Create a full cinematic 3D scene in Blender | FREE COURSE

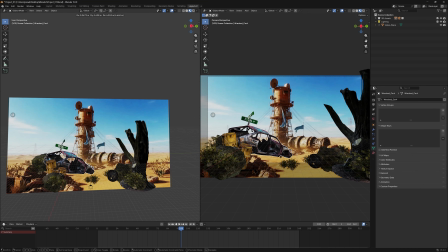We've also got our car that we've imported at the beginning here, along with some rocks and all sorts of shrubbery as well. So you can find all of these assets in Envato. Just download them and then just go to File,
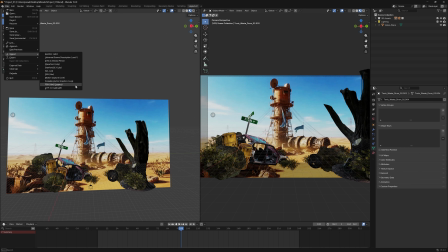Import, and import them as an OBJ or an FBX like we did before, and then just simply scale them with the S key on the keyboard and then press G on the keyboard to move them into position like that.
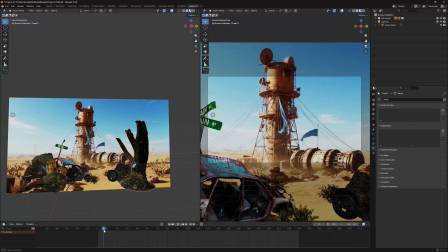And then make sure that as you zoom in and out
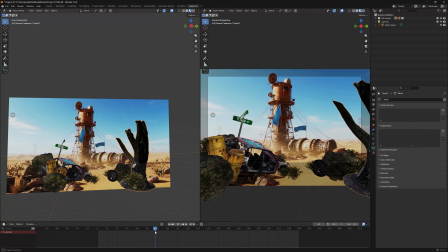of your animation that it looks nice in a composition. Now that we've got our 3D objects placed, the next step is lighting. Good lighting is what really sells the illusion that your 3D elements belong in the same world as the AI footage.
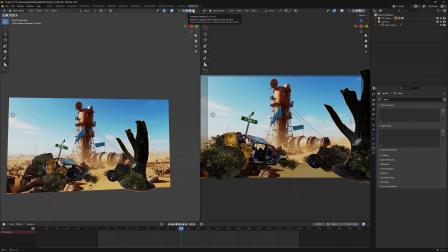Let's go ahead and move over to our rendered preview mode,
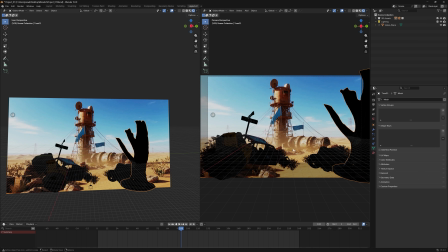and you can see straight away that our 3D assets are appearing very, very dark, and that's because we have no lighting in the scene. So let's go ahead and add some lighting.
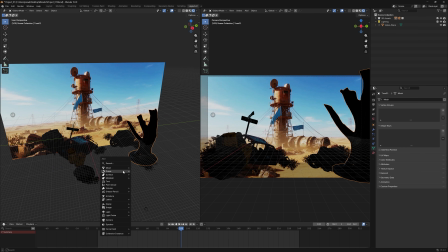So to do that, we want to press Shift A on the keyboard, and then we want to select Light and then select Sun. Now make sure that's selected here, and we want to increase the strength of our sun to 10. And you can see how that's affecting our scene here like that.
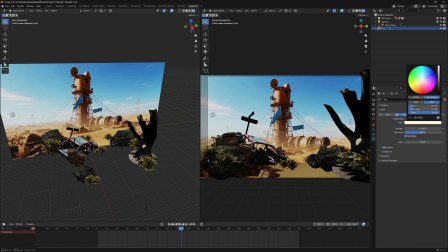And we also want to change the color of our sun to match our image, so something a little bit warmer like so. And then let's go ahead and go to object properties here, and then we can actually change the rotation
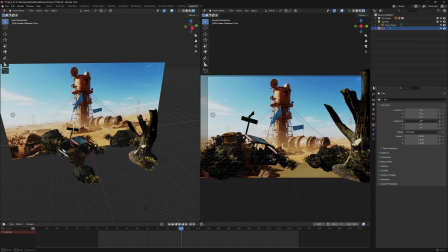of our sunlight so that it matches our image a little bit better. So let's go ahead and we can even move the
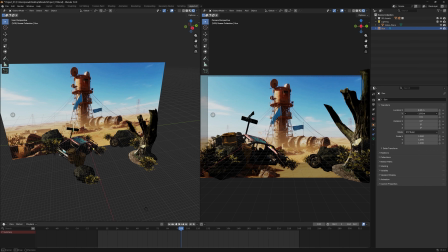location of our sun up here on the Y and on the X, and then just change where it is on the Z as well, see if that makes any difference. And then let's go ahead and change its rotation here like so,
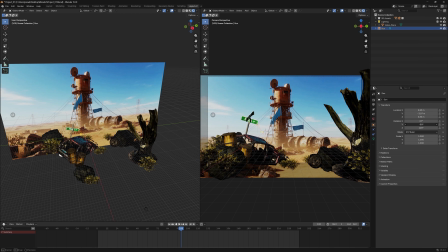and just experimenting around with these properties until you get
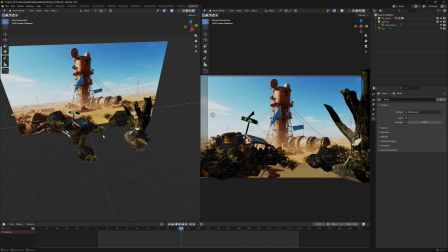the right lighting, like that. Press Shift A on the keyboard and let's add a new area light here,
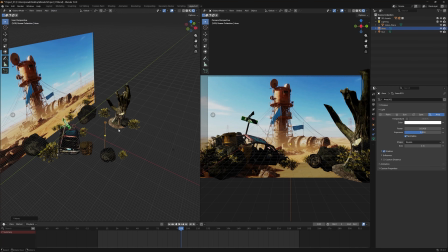and then press G on the keyboard again just to move it, press S on the keyboard to scale it up,
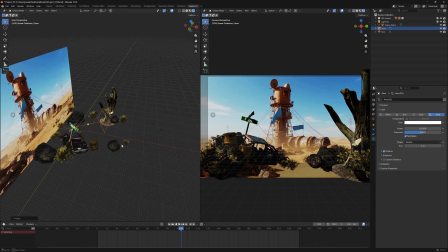and then what I'm going to do is I'm just going to move around our scene and press R to rotate our area light
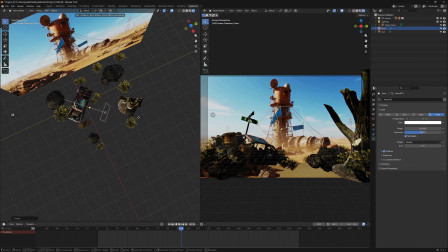so that the light is pointing in the direction of where all our harsh shadows are.
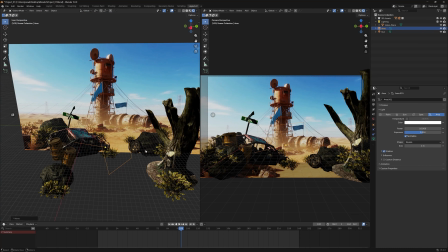So you can see here where the car is, it's quite dark, so we just want to brighten that up just a little bit. Make sure that the color here is again a warmer color, and we just want to increase the exposure ever so slightly
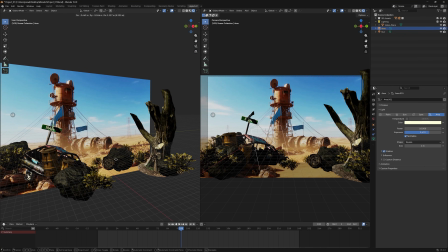so that it is affected. So let's go ahead and make sure that it's there and it's lit up like so.
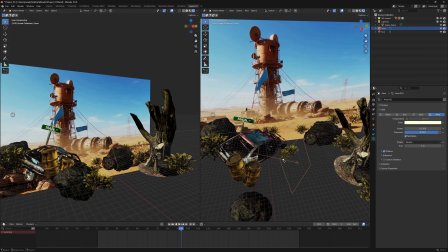See, there you can see straight away.
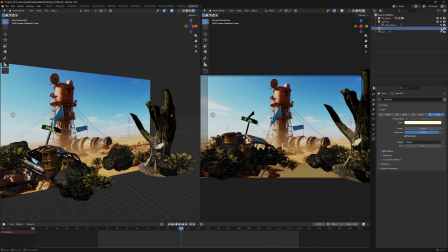Now if we go back to our scene view, if we switch off the area light with and without, how that looks. So we can go ahead and adjust that as you want. And same with some of the other areas in our scene here as well.
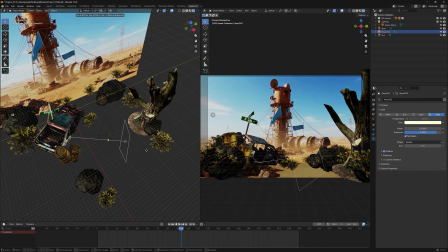So we can go ahead and duplicate our area light by pressing Shift D on the keyboard and then moving it around, rotating it,